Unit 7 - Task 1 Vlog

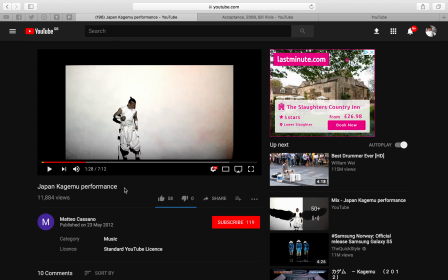(0:09)
So for task one, we had to find different video installation artists, one piece of their work and analyze it, and then see if we could get inspiration and kind of really understand the whole concept behind uh, video installation. It's something I've never really come across before. Well, not knowingly anyway.
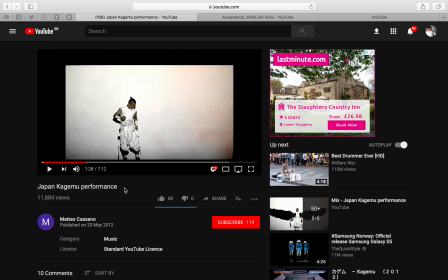(0:29)
But I started with this one, the Japan Kagami, whatever, some sort of performance. I did some research and found out it's a cultural performance art that combines karate and kabuki. And the show I looked at, this one, which was a link
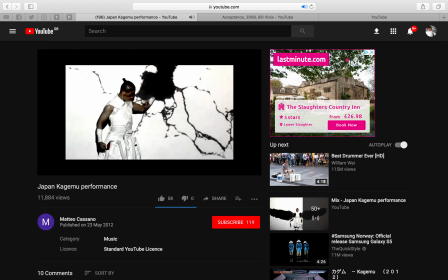(0:48)
on Moodle, shares that this says it is a
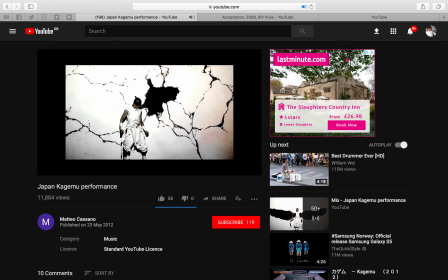(0:53)
has a modern twist consisting of digital technology and street dance.
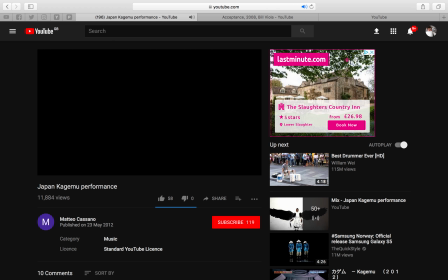(0:58)
I like with it how they've used projections and the music to sync it together, so it works with the music, and the actor or performer performing it is in time, and it's very effective.
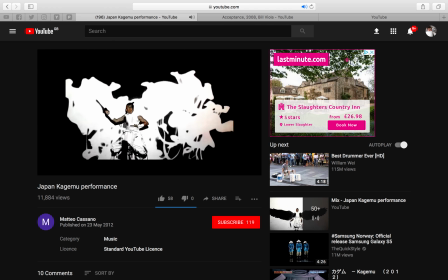(1:10)
I'm not sure there's that much of a narrative in it when watching it. I think it is just a bit abstract and different.
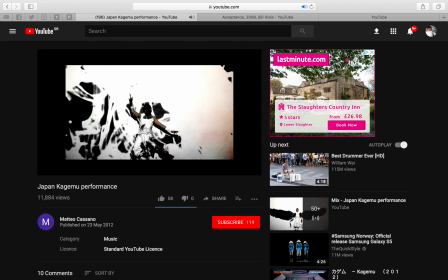(1:19)
The color scheme, just black and white, you can see it changing there. If I had the sound on it, would be changing with the music, which is obviously very effective, and it works with the shadow,
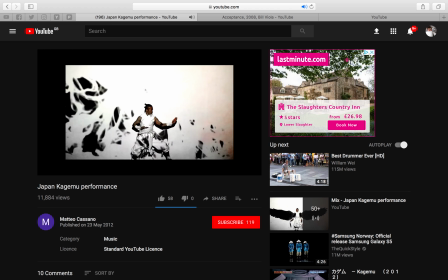(1:27)
which if you watch it all the way through, the shadow from the performer
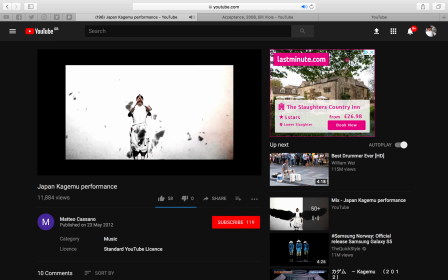(1:32)
actually duplicates at one point, and the performer, what am I trying to say? Performer dances in the same
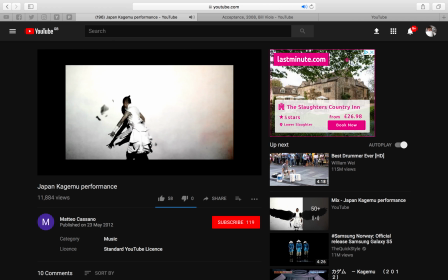(1:44)
time at the same time simultaneously to the shadow which is being projected onto the other side, so it looks like it's meant to be there and nothing looks out of place, if that makes sense. I'm not sure it has a specific target audience as such.
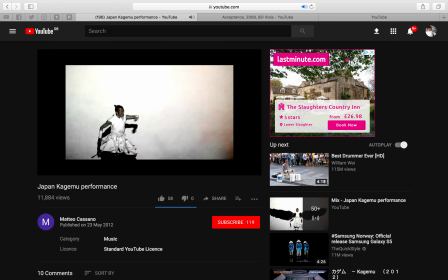(2:03)
I think it is just for more entertainment rather than to get across a message, as I said earlier, rather than having a narrative in it. So I think it can be it's aimed at a large range of people, maybe not kids as such, but definitely the majority of adults.
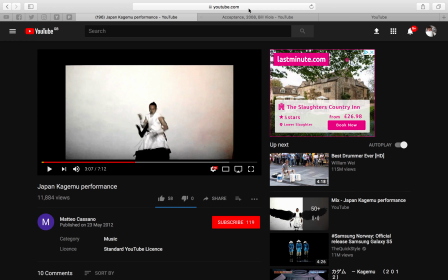(2:22)
So other than that, if I move on to my second one, which is this one, Bill Viola and Acceptance.
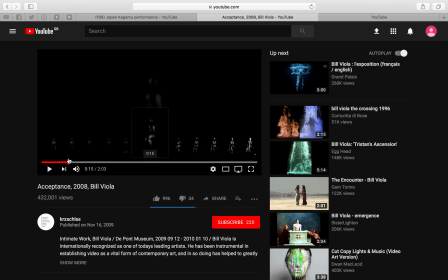(2:28)
This one is probably the most powerful one I've chosen. I chose to look at, and it's about, from what I could figure out, a female figure, obviously, which you can see on the screen there, which I think automatically relates to a female target audience,
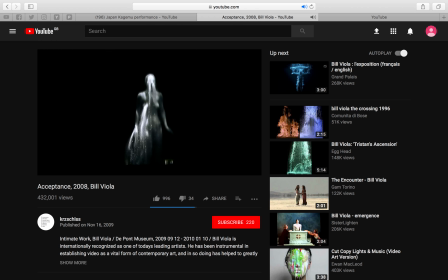(2:44)
and it's looks like she's appearing through some falling water. When I was thinking about it a bit more, and I looked it up, it says that the water can be seen as an obstacle of which the female figure is coming through, trying to overcome.
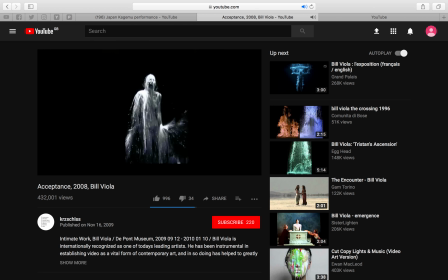(3:04)
And for me, even the title acceptance relates to me about society nowadays and how vulnerable people are and how much you have to fit in and be accepted. And I think the water shows like almost society attacking everyone, especially with the social media.
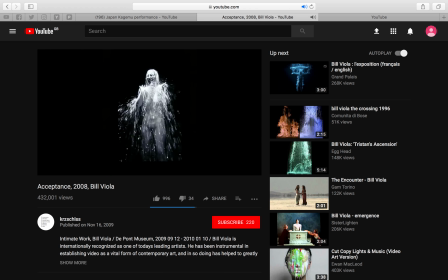(3:22)
Even though this came out in 2008, when social media wouldn't have been as big, I think it definitely, to me, relates to that now. I think the black and white color scheme, again, same as the one before, it really isolates the figure from the background, which obviously concentrates
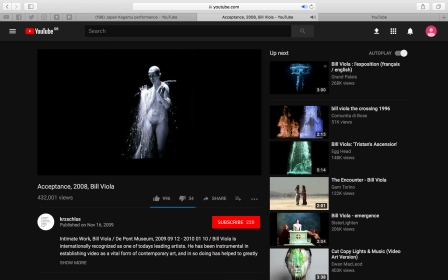(3:43)
you onto the figure in the middle. The distressed body language you can see, I think, is really powerful, and obviously near the end, as you get to hear, it changes as she overcomes that obstacle, which I said earlier.
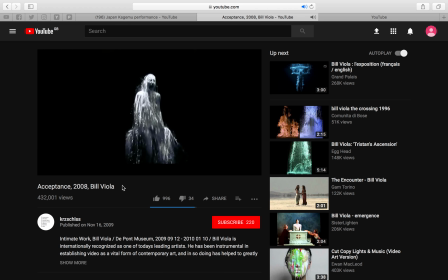(3:56)
But as I am going to do something on the lines of mental health, probably, and depression, etc., this here I think is a key image because it relates to what your head is doing at points. So I think that could be very effective.
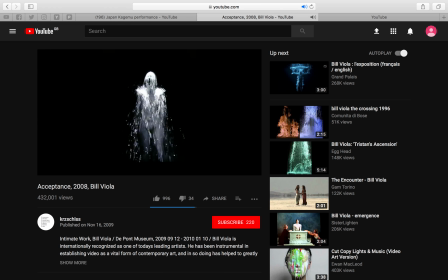(4:13)
Looking at it again, I think it's in slow motion, part of it, so it could show the struggle and how difficult it is to get through it, if you know what I mean. What else have we got here?
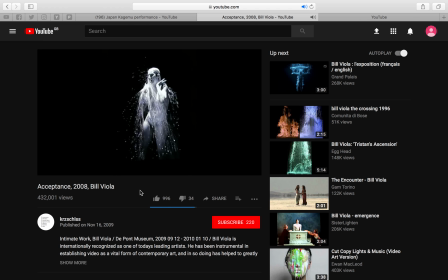(4:29)
The fact that she's naked could again show that she's vulnerable, because obviously when you're vulnerable, it got me thinking about a shower and vulnerable and women and that, and made me think of the Psycho scene when obviously she's in the shower and stuff like that.
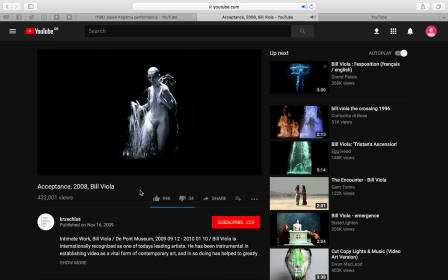(4:43)
It made me think of that and how vulnerable she's in that as well. So yeah, so for that one, I really like that one. Definitely the most powerful one I've chosen. From then, I was thinking from along my mental health route from then.
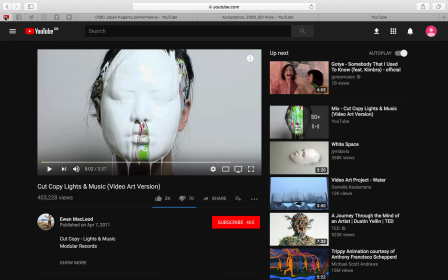(4:57)
Other than the first one, I think the last three I picked related to that a bit more. And the next one is this here, which is probably my favourite one from the concept idea, and I do like it. it's been uploaded by this guy called Ewan McLeod.
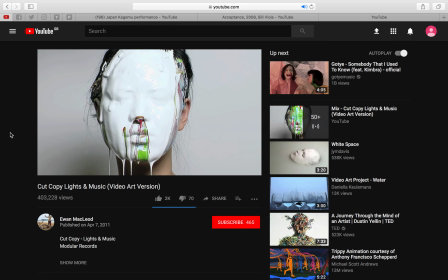(5:15)
My pronunciation is awful. But cut, copy, lights and music, video art version, and it's, as you can see here, this paint on this woman's face is being played in reverse, and it all coming off her face. And I think it has a similar message to the one seen in the video before about society and being
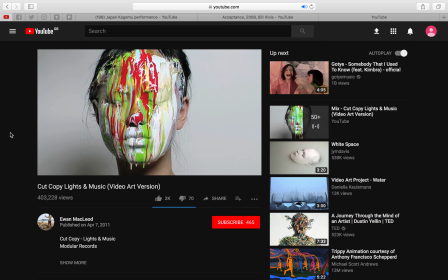(5:34)
accepted, and how almost you have to portray yourself differently nowadays to fit in. And I think this shows that once you get to know people, it's the different layers are on show and they come off, and you get to see what the real person is.
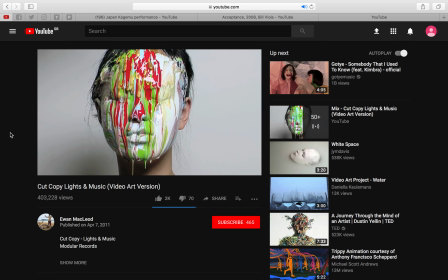(5:52)
Because I think social media is all about portraying yourself to be someone almost who you're not, or just your best side. And I think this shows that if you look deeply into something, it's never judge a book by its cover type thing.
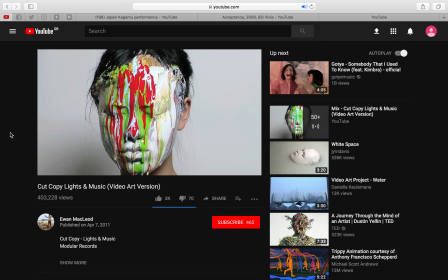(6:06)
You know what I mean? I think this, by the age of the woman, and definitely if my whole idea of it based around society and fitting in, etc., is correct, then I think it'd be a teenage target audience / young adults,
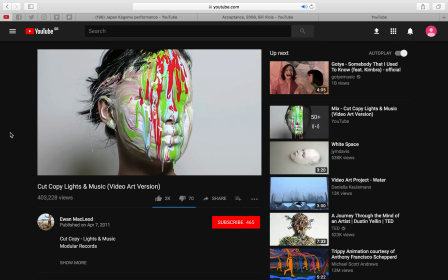(6:22)
the people who are most likely to use
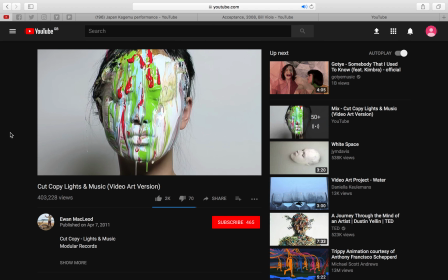(6:26)
social media and almost want to fit in more, I suppose, than older people. I mean, that's just my opinion. I like how it's played in reverse. It's an idea until I saw.
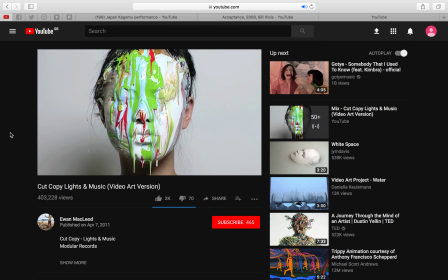(6:45)
I mean, I didn't really think about it at all. I hadn't really thought about it much, in a sense, until I'd seen a video installation at all, in a sense, until this. But I think the fact it's played in reverse, and if you get it for a bit, wait for a bit longer. If I get it to around here,
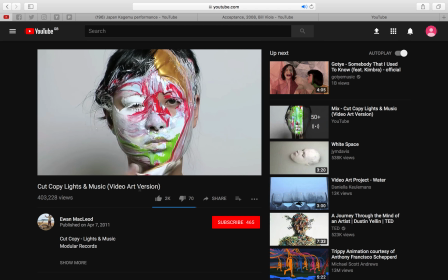(7:01)
you see the actor themselves actually pushing it off, as if like they put these barriers up in front of people because they don't want people to see who they really are. I mean, it might it might not make sense to you, but that's what it means to me, if you know what I mean.
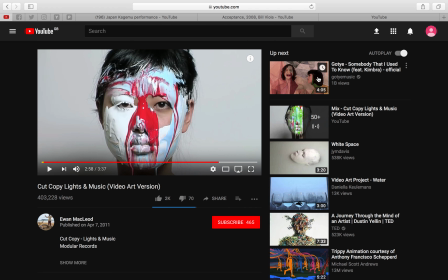(7:22)
So yeah, that is that one. I don't think I've got anything more to say about that one. And the last one it actually pointed me to this video from
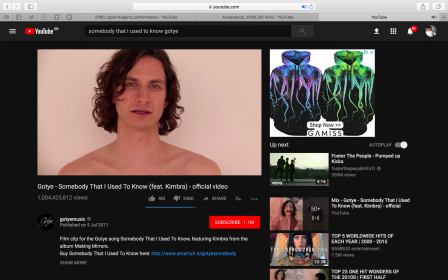(7:33)
pointed me to this song by Goat. Yeah, oh my god, my pronunciation is awful.
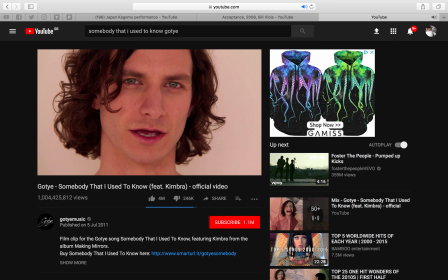(7:39)
Somebody that I used to know. I've watched the video when it first came out ages and ages ago, but obviously didn't at the point realise it could be video installation.
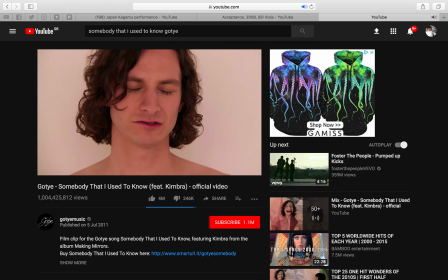(7:47)
But I looked up and it could be. And I think this again relates to the mental health, as do the previous two which I've shown you.
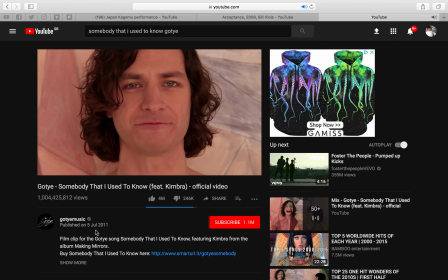(7:55)
And it's all about I think it shows how relationships fade into the background quite easily sometimes. And I mean, obviously that is what the song's about anyway, so the music video relates to it.
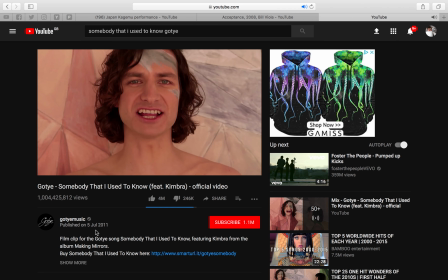(8:10)
But how just like it's almost like just a little bit of paint, but not much.